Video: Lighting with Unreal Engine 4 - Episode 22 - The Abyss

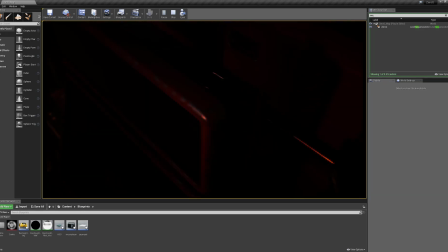[28:19]
Okay, now our character
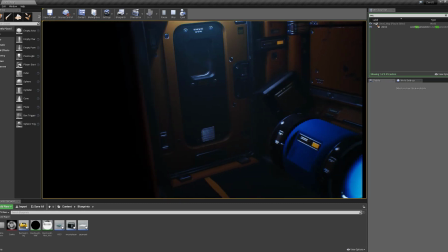[28:22]
is really close to open the door.
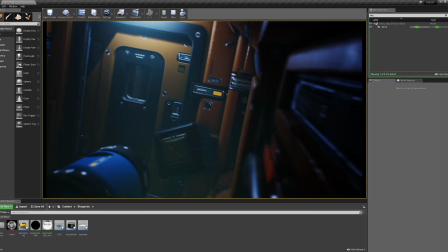[28:29]
Actually, really close to pass the door. The door opens itself.
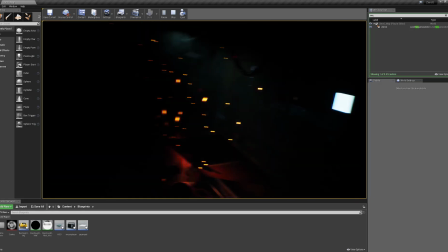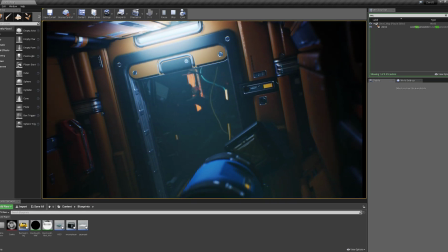[28:39]
Okay, after the deadly FPS drop, we finally can pass the door.
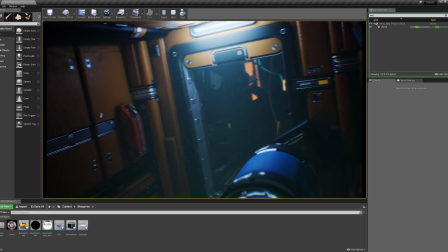[28:43]
And you can see the stationary light is creating the lighting effect behind the door.
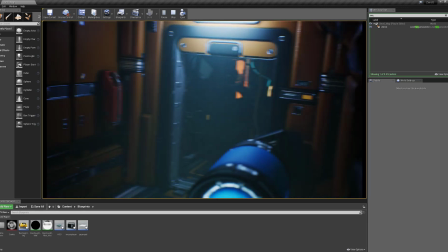[28:48]
On the ground you can see it clearly. There's a nice blue lighting effect.
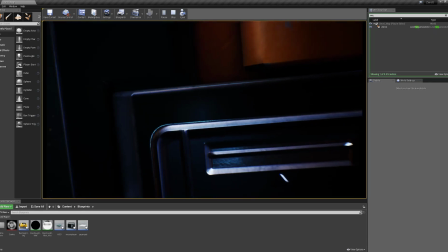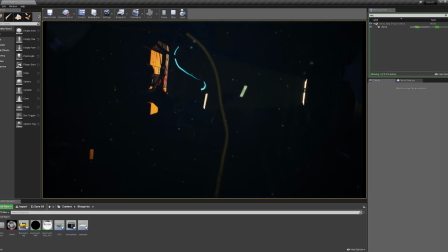[29:00]
And we have dust particles flying around to create much more depth feeling in the level.
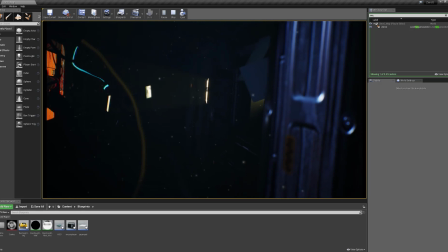[29:06]
Actually, it supports the mood, like there is so many things are flying around randomly.
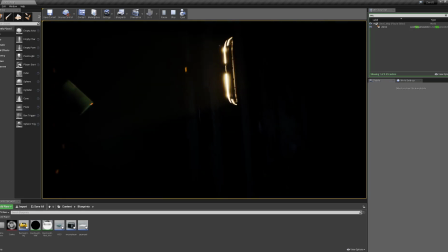[29:14]
And the flashlight is taking the place of point of interest.
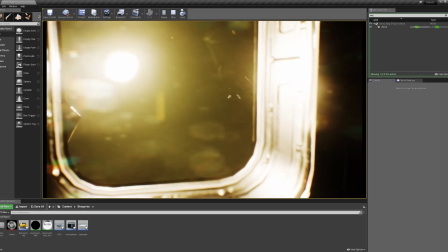[29:21]
So, and now it's creating the dirt mask effect with the post-processing,
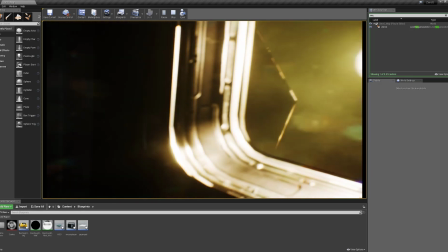[29:28]
with the help of the post-processing and filling the camera.
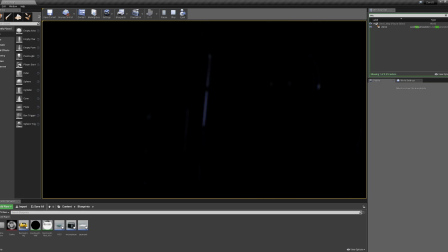[29:32]
And it's a reverse lighting effect that you can't see the behind the light source, which is a good thing to use to create much more suspense, like
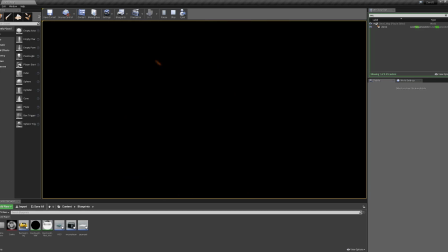[29:46]
somebody turned a really powerful spot into your eyes directly in the middle of the night.
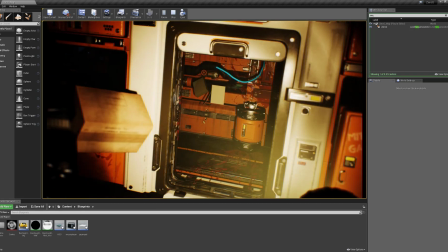[29:54]
Now the players take the flashlight, and after this point our level will be fully movable.
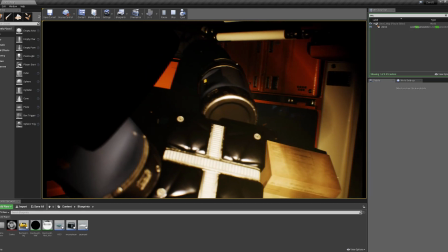[30:03]
Only
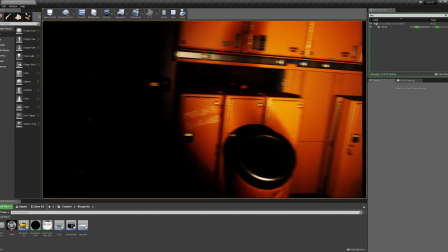[30:08]
this flashlight we will use in short to see what is going on.
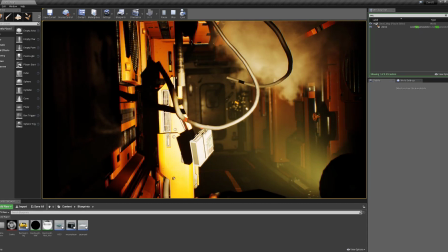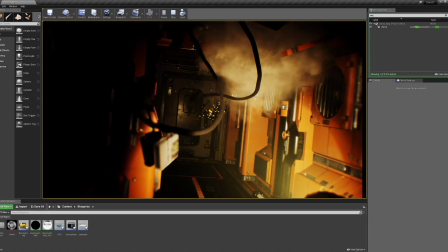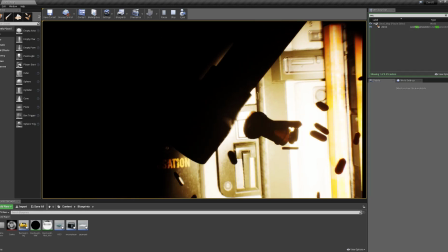[30:25]
I need to say this is not an actual gameplay or something like that.
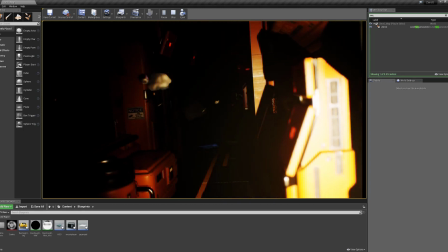[30:30]
It's not scripted. So how is that possible?
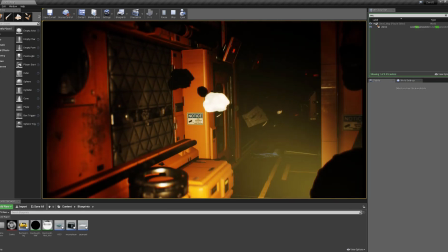[30:36]
The light source coming with us and looking directly to camera's direction and
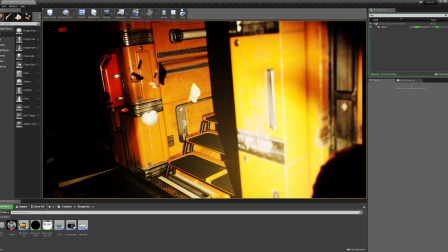[30:44]
feeling the actually creating the illusion like we are holding the flashlight in front of us.
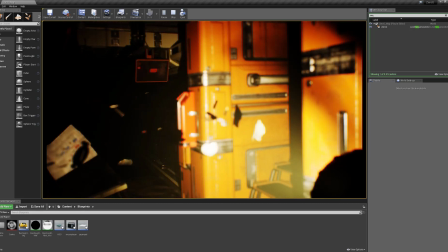[30:52]
It's a keyframe animation, and we will talk about that too in the next steps.
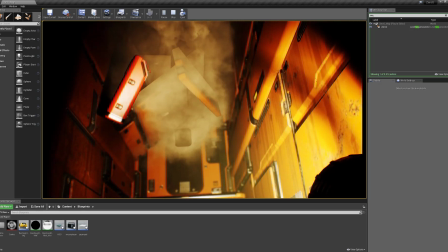[31:03]
And as you can see, the objects are using the physics, and the camera can actually hit them.
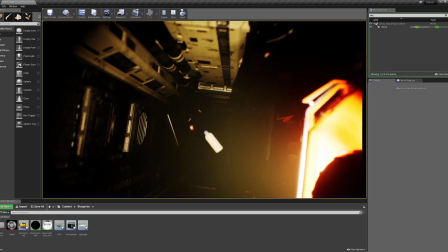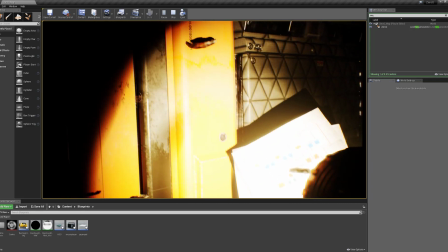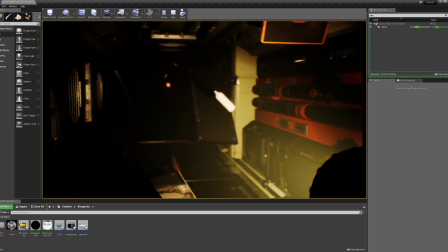[31:24]
If you notice, sometimes the flashlight is creating overexposed
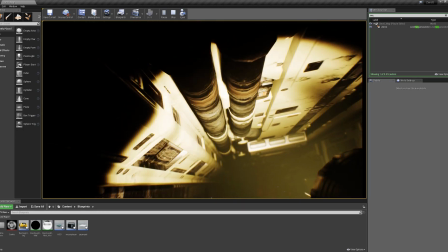[31:33]
in the certain places like this.
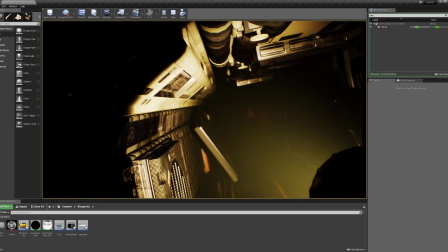[31:39]
In my opinion, it creates much more realistic effect because
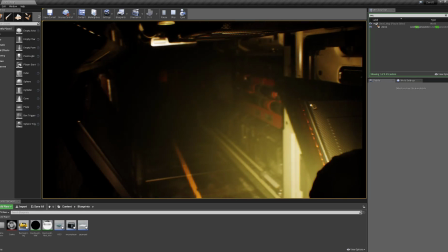[31:45]
the camera not every time sets its
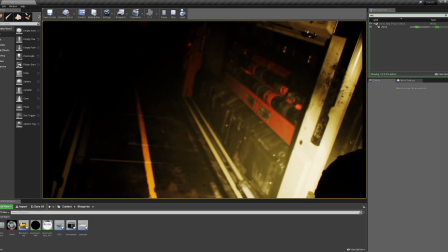[31:51]
values to adjust the proper to get the proper light
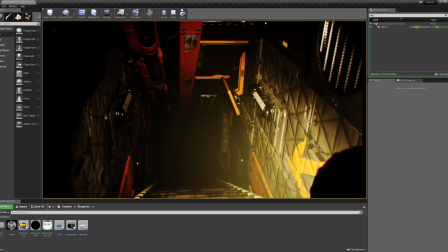[32:00]
from the lens like in real life.
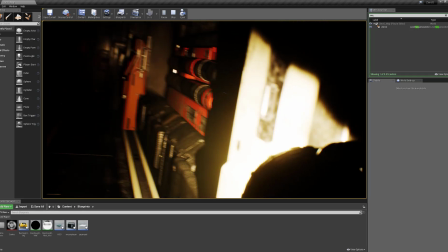[32:05]
And I think overexpose effect is creating a really nice illusion,
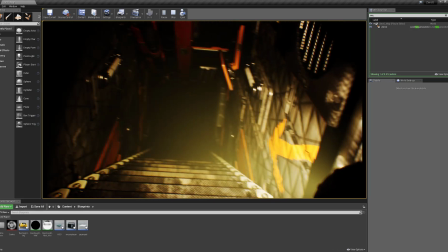[32:11]
realistic solution in this case.
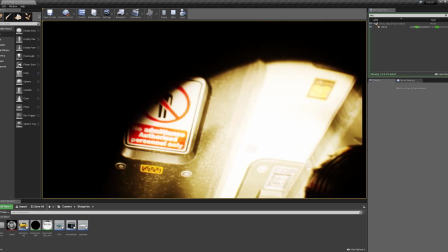[32:22]
Also, the flashlight, the source in the flashlight,
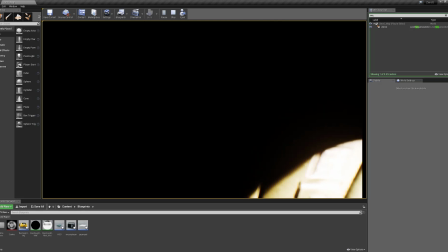[32:27]
I mean the spotlight, is not reaching the everywhere in the level like this.
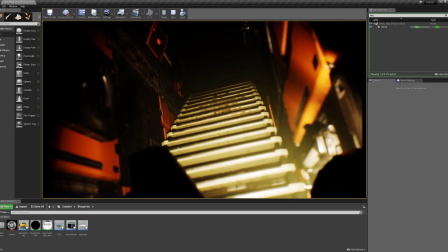[32:32]
You can see it clearly. You can see the stairs clearly,
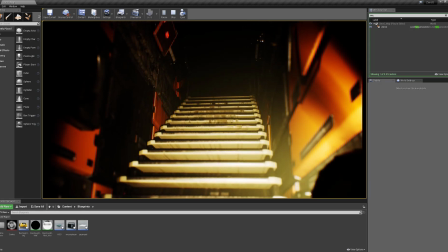[32:37]
but you can't see the corridor because the attenuation rate is not high enough to lit up that part.
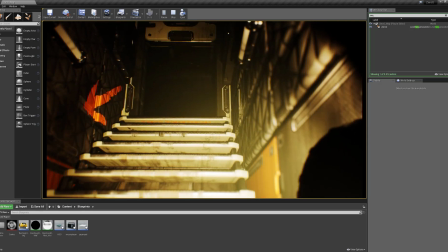[32:44]
I made it
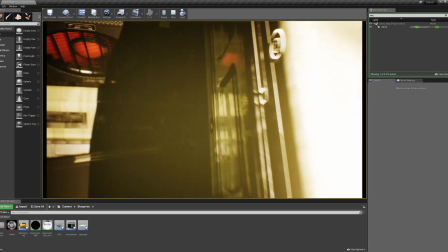[32:46]
like that because I really want to set the mood a little spooky, a little
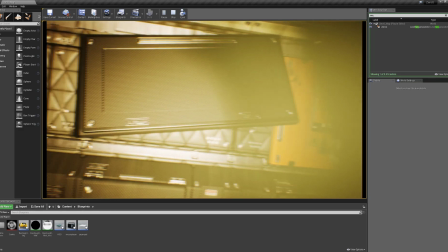[32:55]
mysterious, while the audience is watching.
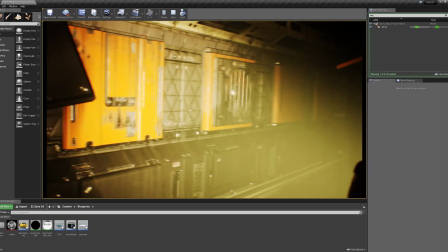[33:00]
I think it's creating much more claustrophobic effect when we see the lighting effects in the level.
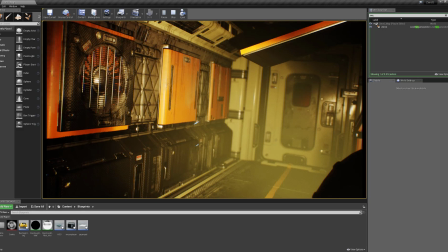[33:13]
Much more suspense, I think.
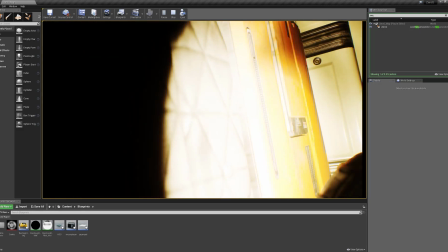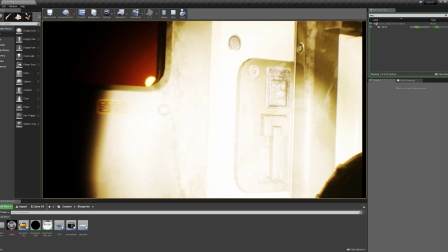[33:23]
Also, the spotlight and intensity is not adjusted itself.
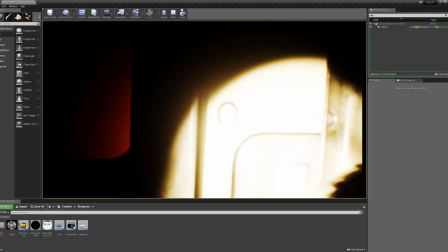[33:30]
Depends on the distance. It's fixed value,
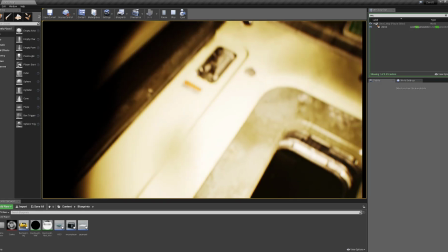[33:37]
and the worm attack.
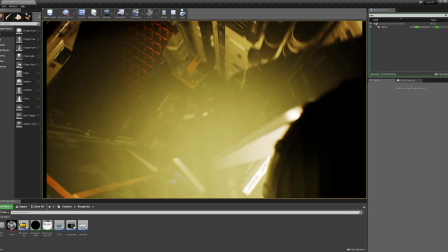[33:44]
In this place, I
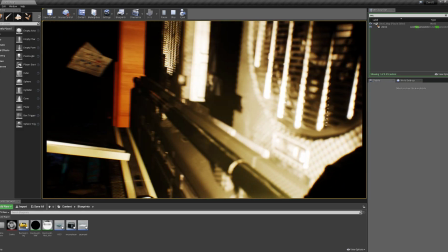[33:48]
made again keyframe animation for the spotlight because our character is cannot control
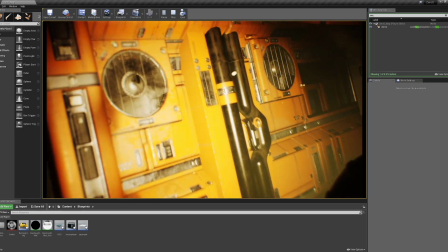[33:58]
himself properly, and it's really hard to control the light
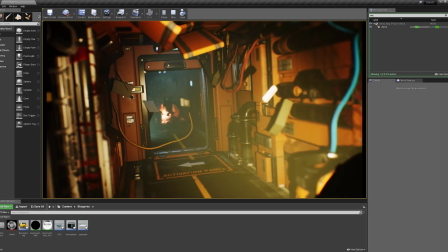[34:03]
if you are rolling around without any control.
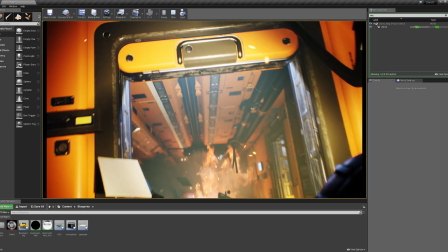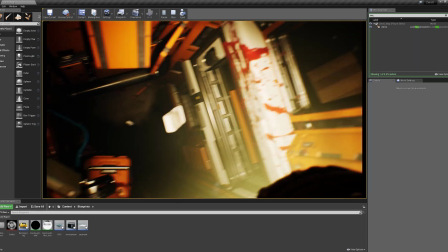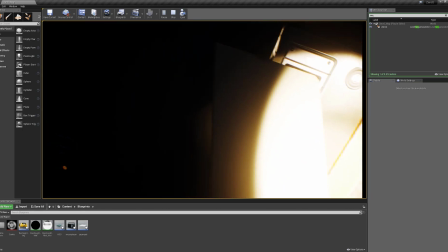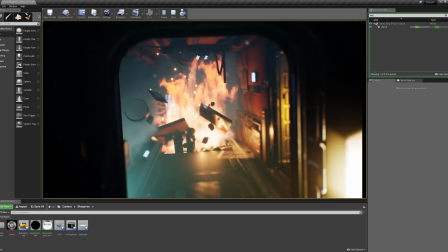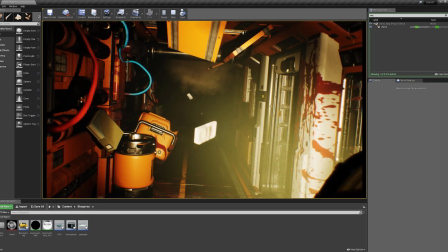[34:29]
As you can see, sometimes the flashlight is coming closer,
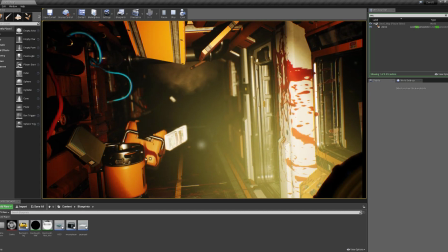[34:35]
and sometimes it disappears because I
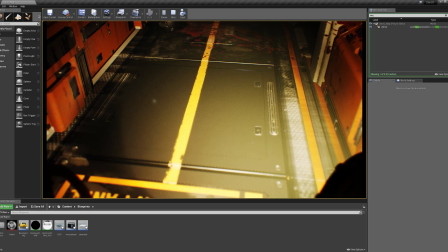[34:42]
want to create an effect like the player or the character is changing its position,
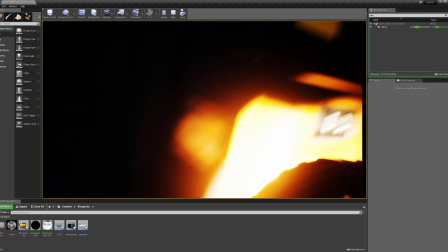[34:50]
depends on the movement in the 0G.
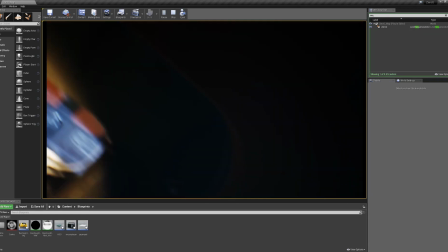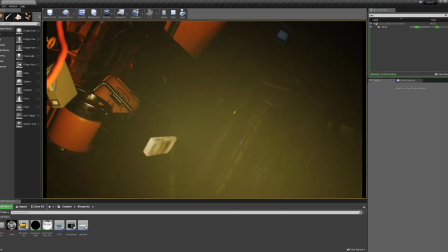[34:58]
Okay, this is where I cut the bad animation, and it will be much more better after editing
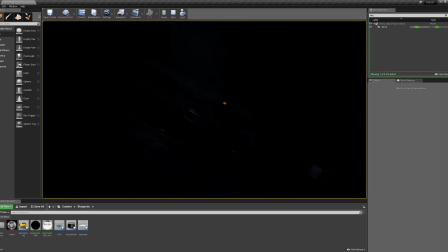[35:08]
because I wanted to create an effect like
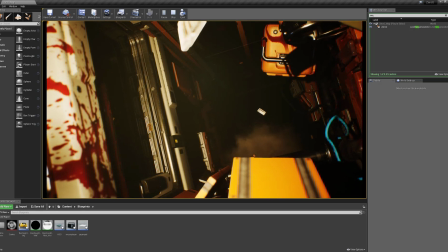[35:14]
the worm is damaging the camera and it's cutting the video stream from the camera,
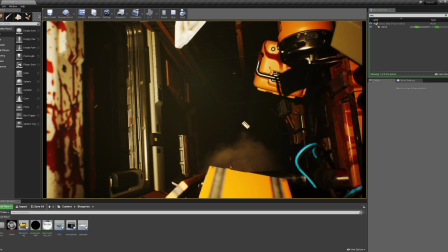[35:22]
and the light is fixed now.
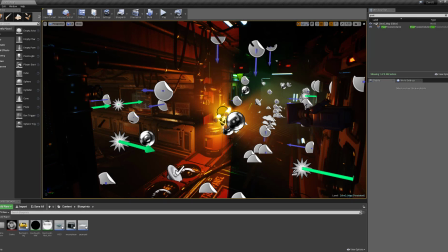[35:27]
Okay, we talk about the lighting in the level, and let's look at them quickly again before we jump into the post-processing settings in the level.
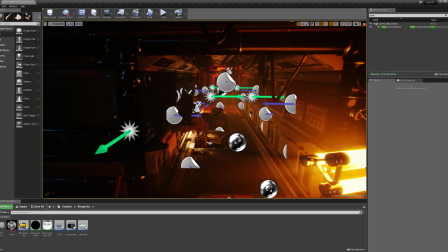[35:42]
So the level is using the bake lighting, and the
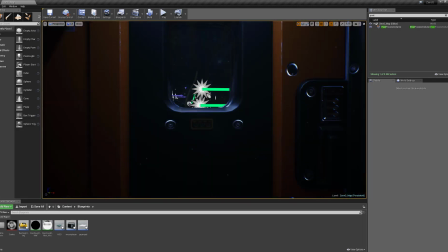[35:48]
other part is, which is this area, using the movable light,
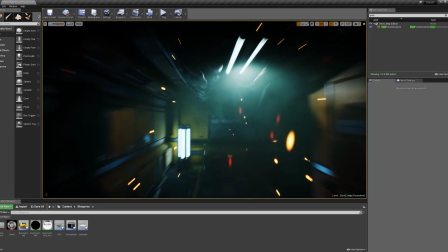[35:55]
and the level and the lights in the levels
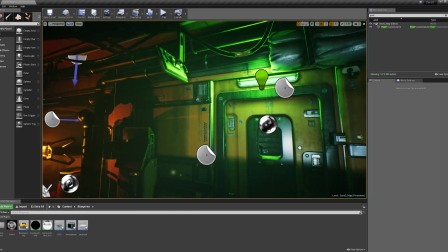[35:59]
and their placements are based on where the light emitters,
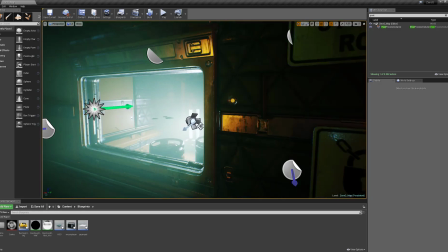[36:05]
like this fluorescent light and this fluorescent light,
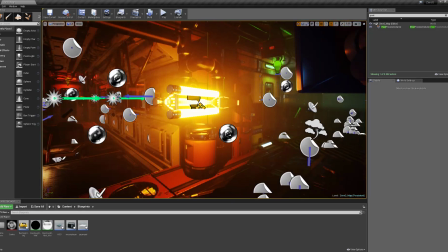[36:13]
this one, actually this is a physics supported movable light
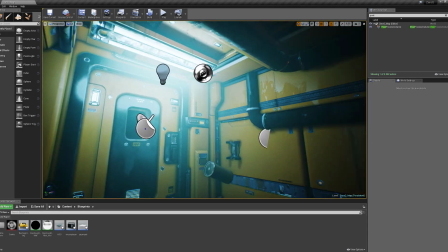[36:18]
that we talked about before, and this one,
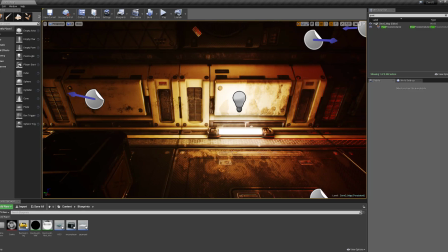[36:24]
these two here, and this one.